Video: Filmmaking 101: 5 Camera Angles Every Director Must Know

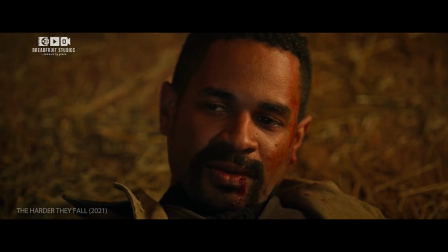(4:10)
But what if you want to take it even further, to make a character feel completely powerless or lost in the world?
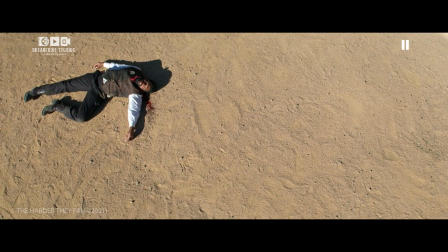(4:16)
So that's where the overhead shot comes in. The overhead shot, or bird's eye view, makes a character look insignificant, detached, or even trapped.
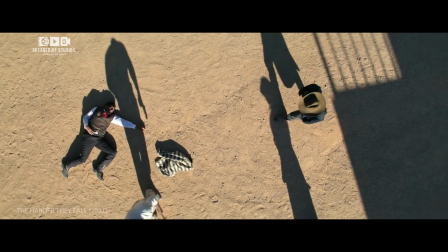(4:25)
This is achieved by placing the camera 90 degrees above the subject.
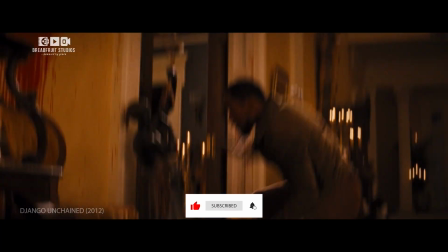(4:30)
In Django Unchained, during the Candyland shootout, the camera switches to an overhead view,
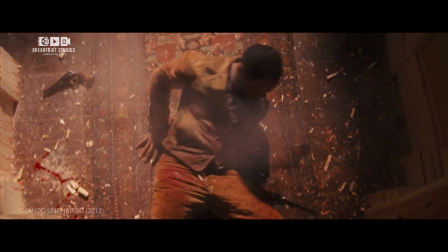(4:35)
making Django seem trapped and overwhelmed as he fights off an onslaught of enemies.
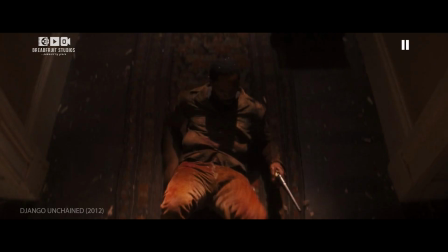(4:40)
The perspective emphasizes the chaos and his struggle for survival.
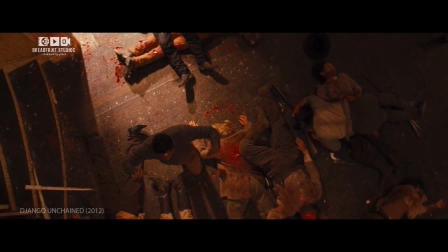(4:44)
By the end of the shootout, Django is forced to surrender, and the overhead shot reinforces his powerlessness, visually trapping him in his fate.
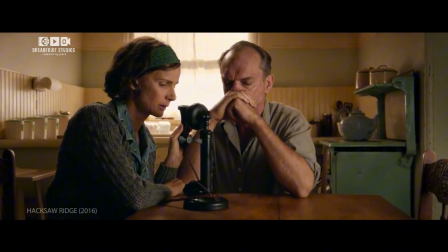(4:52)
But what if you don't just want to show distance?
What if you want to make the audience feel uneasy or disoriented? Said put the gun down.
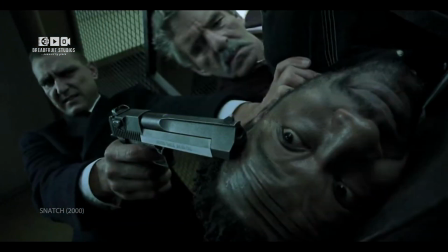(5:00)
So you turn to the Dutch angle. The Dutch angle tilts the camera, making everything feel off balance, unstable, or chaotic.
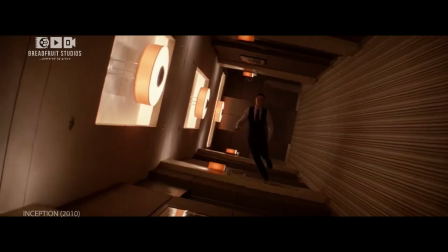(5:08)
One of the best examples is Inception. During the zero-gravity hallway fight scene, the Dutch angle enhances the feeling that reality is warping.
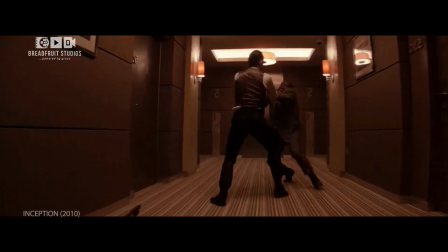(5:16)
But if you overuse it, it loses its impact. So filmmakers use it strategically to create unease without overwhelming the audience.
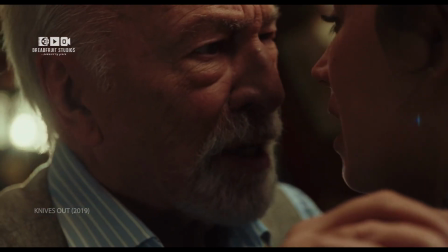(5:25)
Now you know the 5 key camera angles every filmmaker should master.
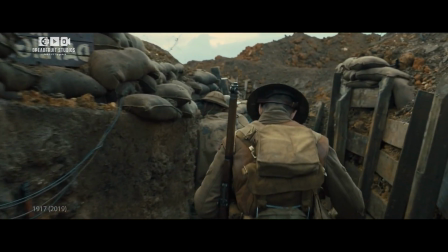(5:30)
When combined with the 3 major camera perspectives, you can control exactly how your audience experiences a scene.
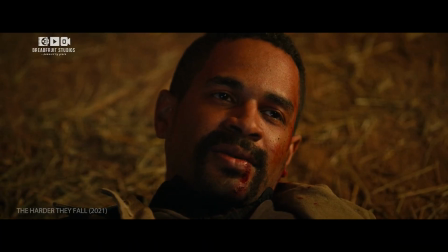(5:36)
But knowing these angles is just the start. So now it's time to experiment.
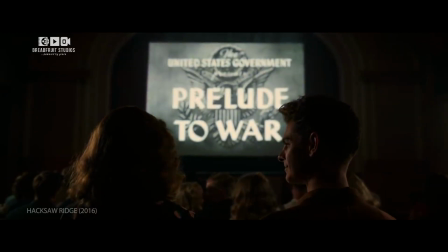(5:42)
Try using these angles in your next film and see how they change your storytelling.
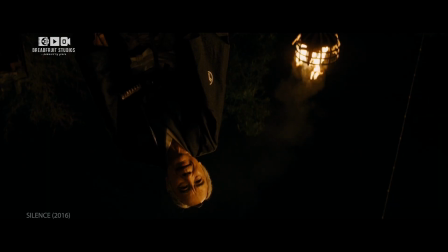(5:47)
Which of these angles is your favorite? Let us know in the comments.
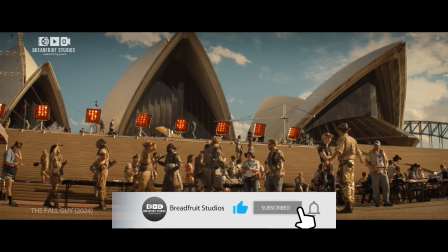(5:51)
And don't forget to like this video, subscribe to Breadfruit Studios, and hit the notification bell for more filmmaking tips.
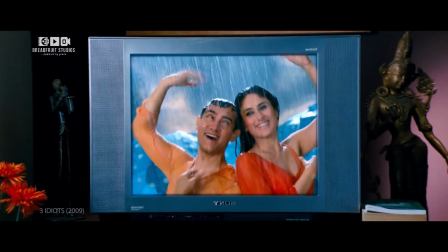(5:58)
See you in the next video. Thank you.
Thank you so much.